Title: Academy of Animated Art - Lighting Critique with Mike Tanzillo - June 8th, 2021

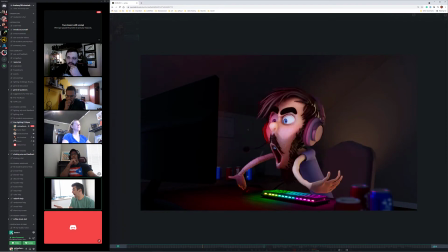My assumption is like, because I would do that because I like to do this like the pulsating and I like to do all that stuff in Nuke because you can change it really quickly. Mm-hmm. So I would guess that she probably has that separated out and can just like.
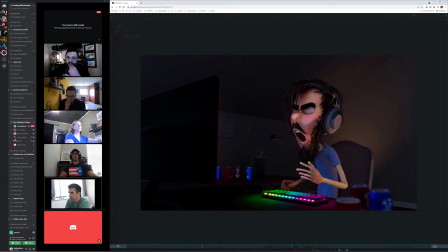You know, with a grade note or something, just reduce it by half in Nuke and just see what it looks like. So let me ask about that if you have time. Like, when you add all your, so I've been just doing like render layers and it's like my
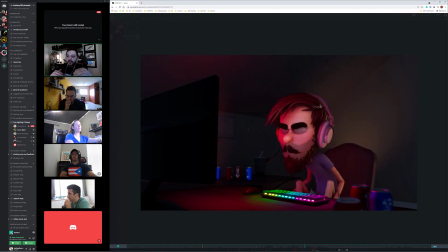different surface attributes get like their own, like they plus them together and then they eventually equal the beauty layer right. or wherever, right? Right. But when you're plussing those all together, they already have the lights in them.
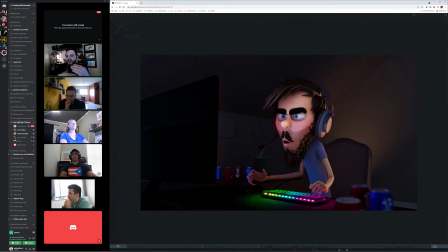So then how do you take out, how do you add in lights? Like, is it literally just minus the light AOV and then re-adding it in? Yeah. To adjust? Okay. Yeah, you could, that's one way to do it, or you could just not have that light in the original passes.
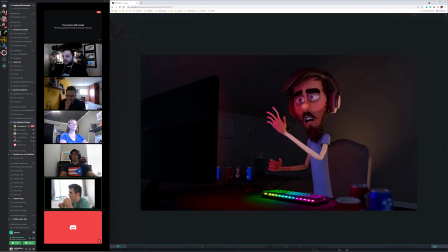Right. Okay. But you could, it would be a normal practice to minus that out and then add it back in after making some adjustments to it. Okay. You try it. I mean, okay. Like, I don't think it would cause problems. It might. I mean, but I think that's how I would do it.
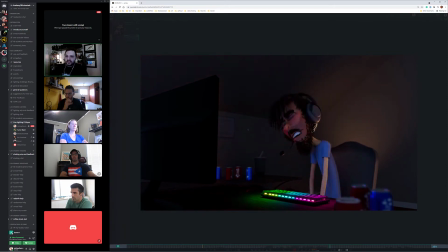But even so, if it causes problems, she can always just render without that key light in front mm-hmm. of his face and then render with the key light and then have full control that way. So yeah. Okay. And I think I liked this depth of field. I think the stuff here could maybe come down a couple of pixels of blur.
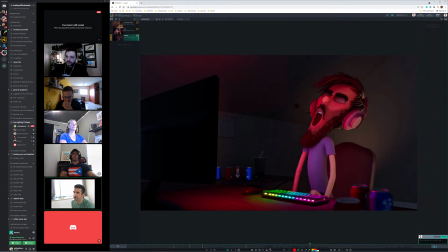And then his teeth are a little gritty in some of the frames. It's funny because they're bright back here. Like right there, they're bright. And then they get darker in there. So just have her check the teeth, too. Okay.
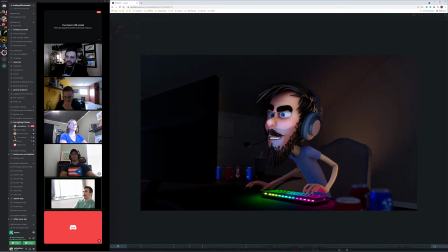And this might be easy in the comp, too. The wall color and the ceiling color is like identical.
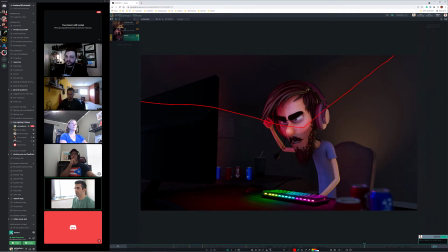I wonder, just mm-hmm. for the composition of it, if it would be better to like paint the wall a color. Just make that slightly different. Okay. Yeah, see if that works. You might be able to just grab a crypto and yank the hue around or something. Yeah. All right, cool. Let's see. We'll see what that gets us. Perfect. Perfect, perfect. All right, cool.
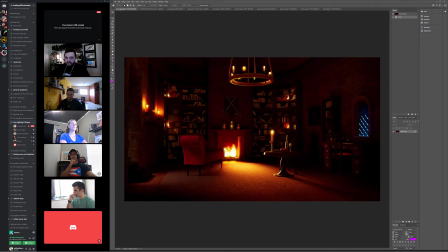Thanks. Yeah, you're welcome. All right, let's run through these. All right, we're getting closer on the candles. These look good up here. Why is that not working?
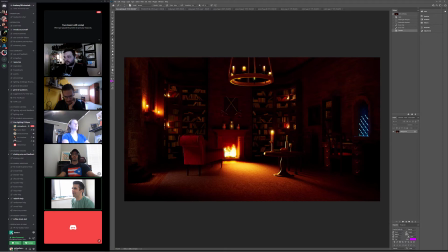Yeah, I fixed the one in the bag that's green. Oh, that one? That's... I couldn't get my circles working right. Those look good. That one looks a little too green. But everything else, I think, is looking... I think everything else is looking good. Do you guys have any thoughts? That looks good. No, it looks good.
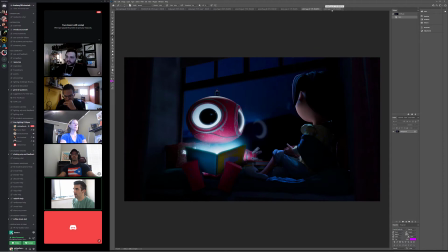All right, and then for the robots, this was the with the standard shader, and this is with more of a metal shader on it. I really like the metal shader. I think that looks way better, personally. What do you think, Danny? As it is, it's very blown out.
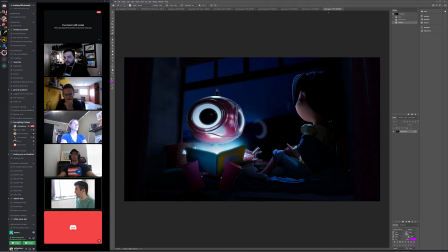Mm-hmm. But I like the variation that it gives it. I like that. I think it can be toned down a little bit. I mean, it changes him, the look of him quite a bit.
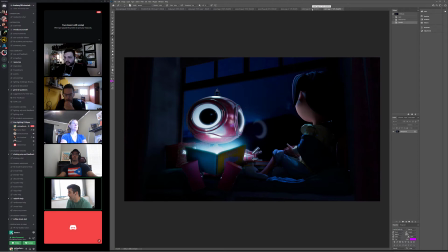But I like it. I think it adds a little more. Adds a level of interest to him. It could be broken up maybe a little more in some of the rusty. And you know what? No. Let's just keep it as is because it kind of breaks up the rusty spots a little bit. What do you guys think?
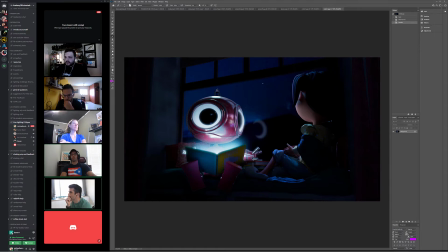I like it. I think you're right. It needs to be toned down a bit. Yeah. And just we have to deal with that hot spot from the book because obviously it's round. Mm-hmm. So it doesn't connect. But that's just something you'll have to play with and figure out.